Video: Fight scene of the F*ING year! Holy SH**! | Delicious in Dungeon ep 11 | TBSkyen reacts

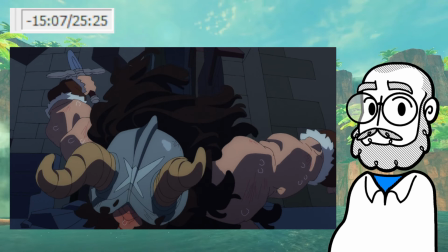And then the throw. Right, you get that wind up.
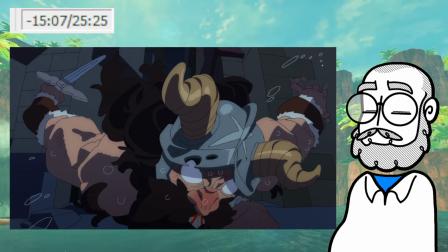You get that. This is something I've seen animators discuss, like this style of animation as a style of tension and release, right?
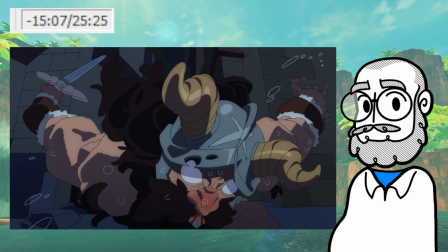So here we have like this wind up where Senshi's like, he's winding up the throw and it's like going very, very slowly, slowly winding up to it, slowly winding up to it.
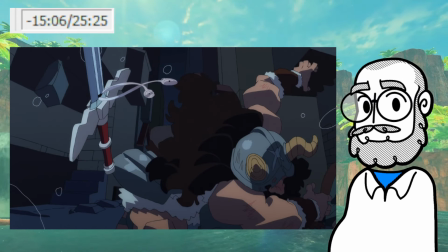And then all at once, yoosh, right? And you can see that again.
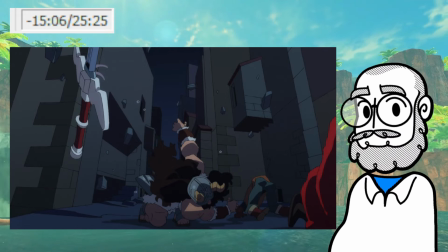That is again all over animation in anime, is like this style, especially in action animation, of doing tension and release, tension and release, tension and release. You can see it like, when like a character delivers a big hit on another character, then you get this moment of like the hit lands and then there's this pew, like things slow down,
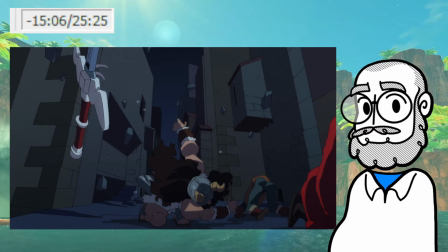this tension as things are pushing against each other, and then all of a sudden snap, release, and that's when the character goes flying, right? And once again, animator is just fucking flexing
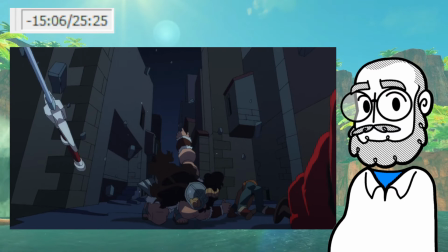by drawing the fucking environment, you motherfuckers, over a Trigger.
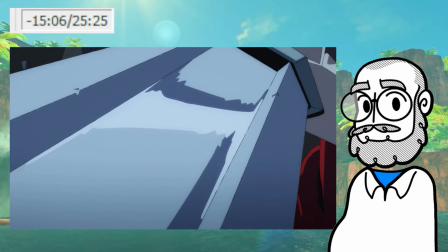Drawing the fucking 3D environment with a camera pulling backwards, all by God's forsaken shit fucking ass goddamn hand.
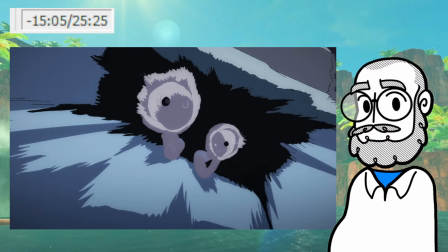Once again, poor Kensuke.
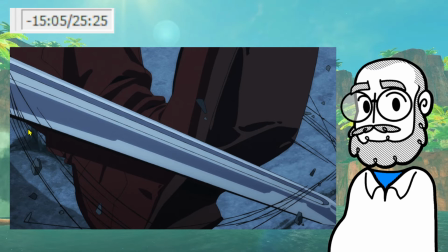And like the use, like this again is classic Trigger. You see this all over Kill la Kill, for example.
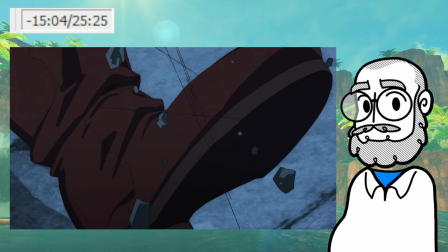This use of like scratchy action lines to really sort of like, and not just lines that follow the direction of movement,
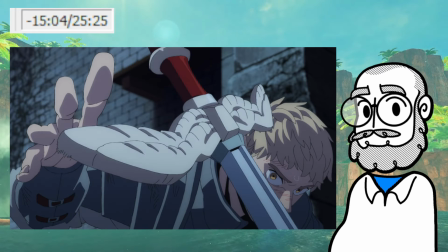but you can see these cross lines as well to highlight the speed and the motion of what's going on.
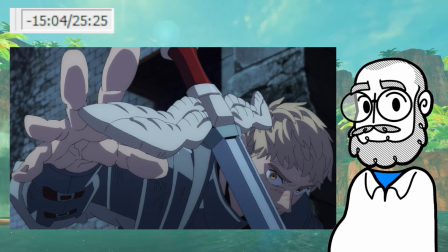Again, tension, we're like slowly setting up the tension, and then boom, snap, all at once.
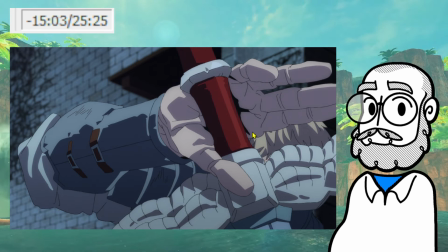And once again with the hands like leather, right? Like craggy stone that's been carved.
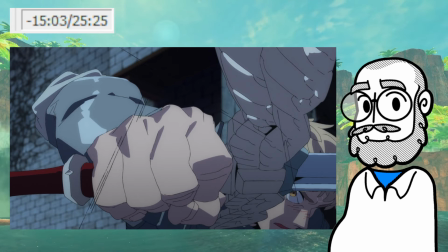Again with the movement lines, accentuating, emphasizing the motion.
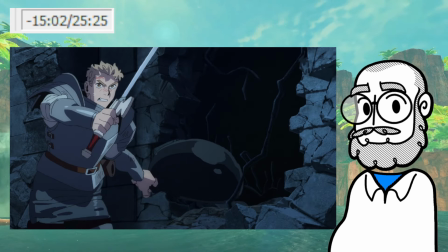As Lyos finally grabs his sword, right?
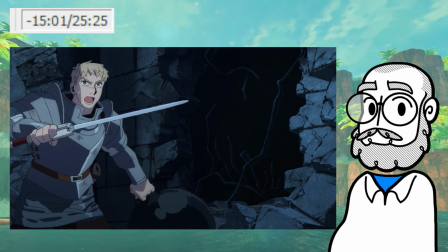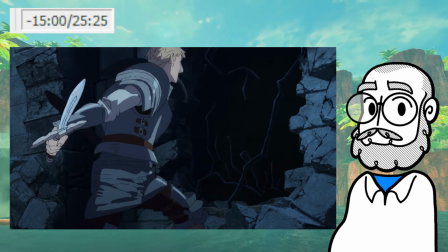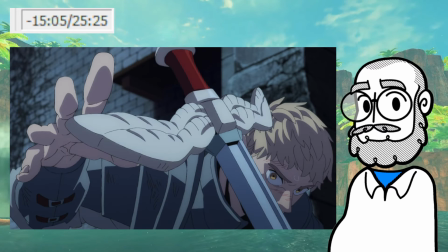And the way that, like, the character animator is navigating, like, Lyos has this giant pan, heavy pan that he's moving on.
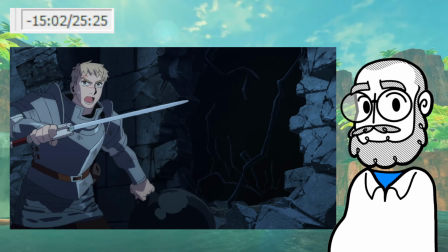So as he's going through the wall, the animator is paying attention to, okay, he needs to negotiate that weight.
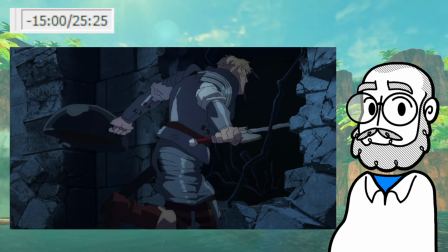So what do? We swing the pan, use the momentum, propel ourselves forward, and then we go, right?
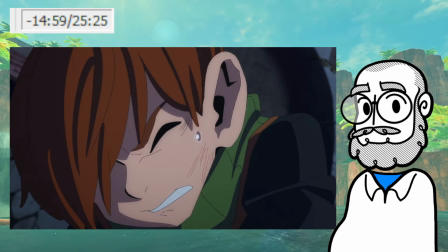Just
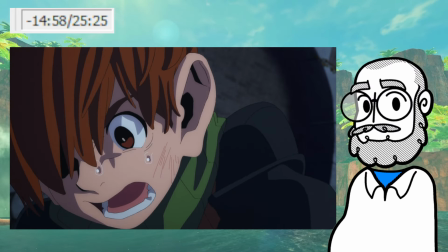absolutely phenomenal animation, this.
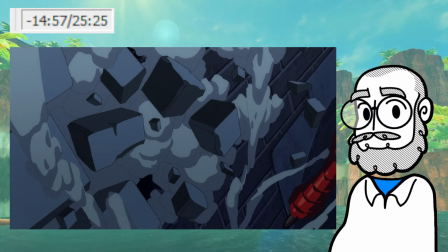Also this, like, just the incidental things like the dragon tearing down a wall.
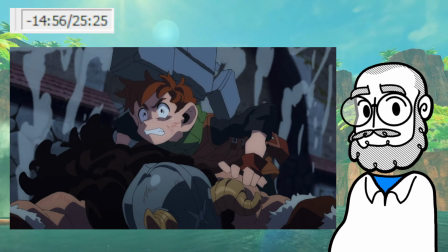Bonk! Concussion! That's why it hurts so much to heal.
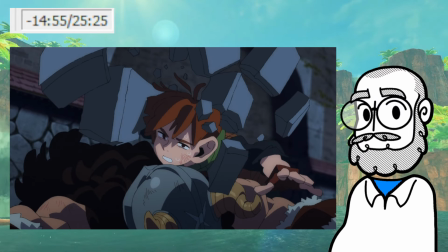To heal the poor boy. Ow.
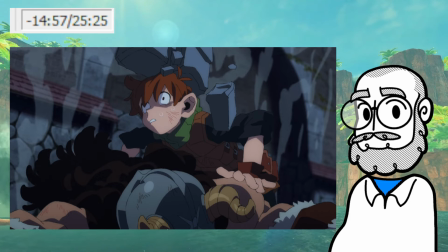And like, little things like when he collapses onto Senshi, pay attention to the beard, the hair.
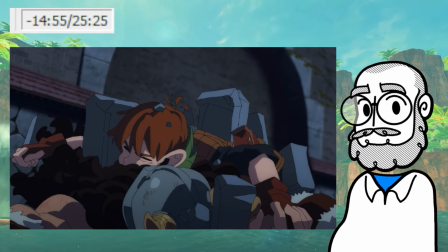Woof! He sort of fluffs down into it, and then like, you can see the way that it pushes him back up afterwards.
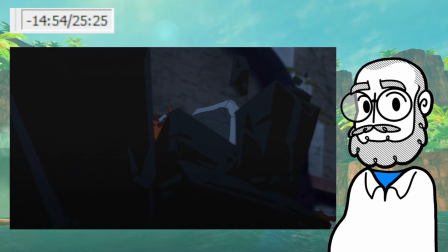Like, just, oh, gorgeous.
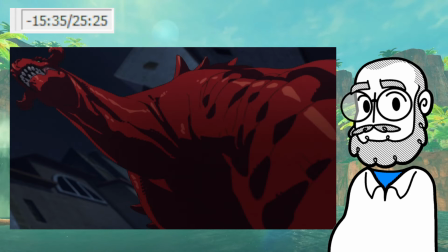It's gorgeous in motion.
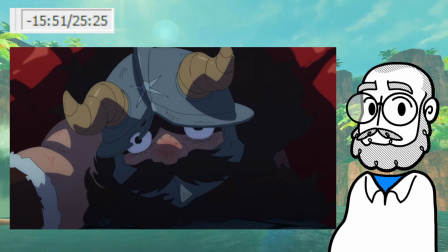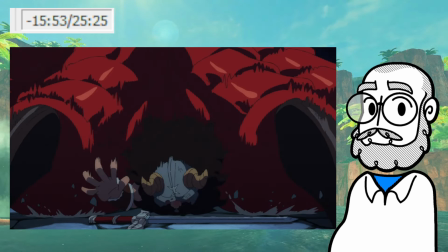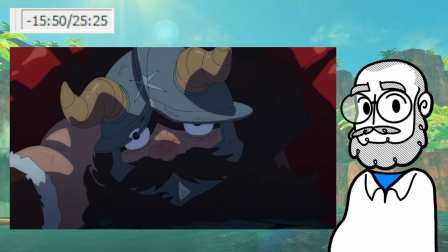Like, especially Senshi in these scenes is, like, really getting, like, the character animators are really sort of pushing,
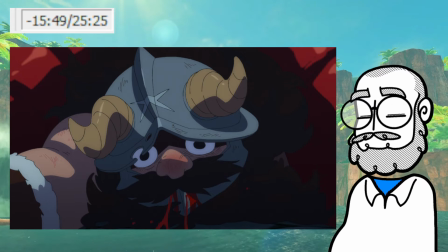using the helmet, using like his squat nature and like the flatness of him, really pushing an aesthetic
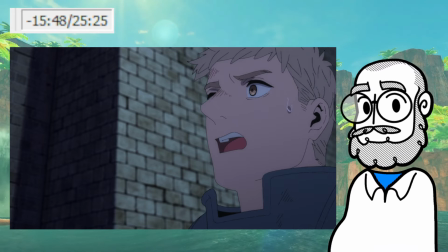for the character. It's just like, oh, fuck me running.
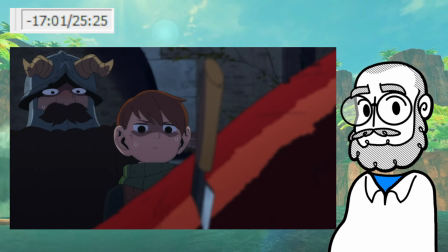And these frames too, like when they, and it's the tone that they navigate during this whole scene.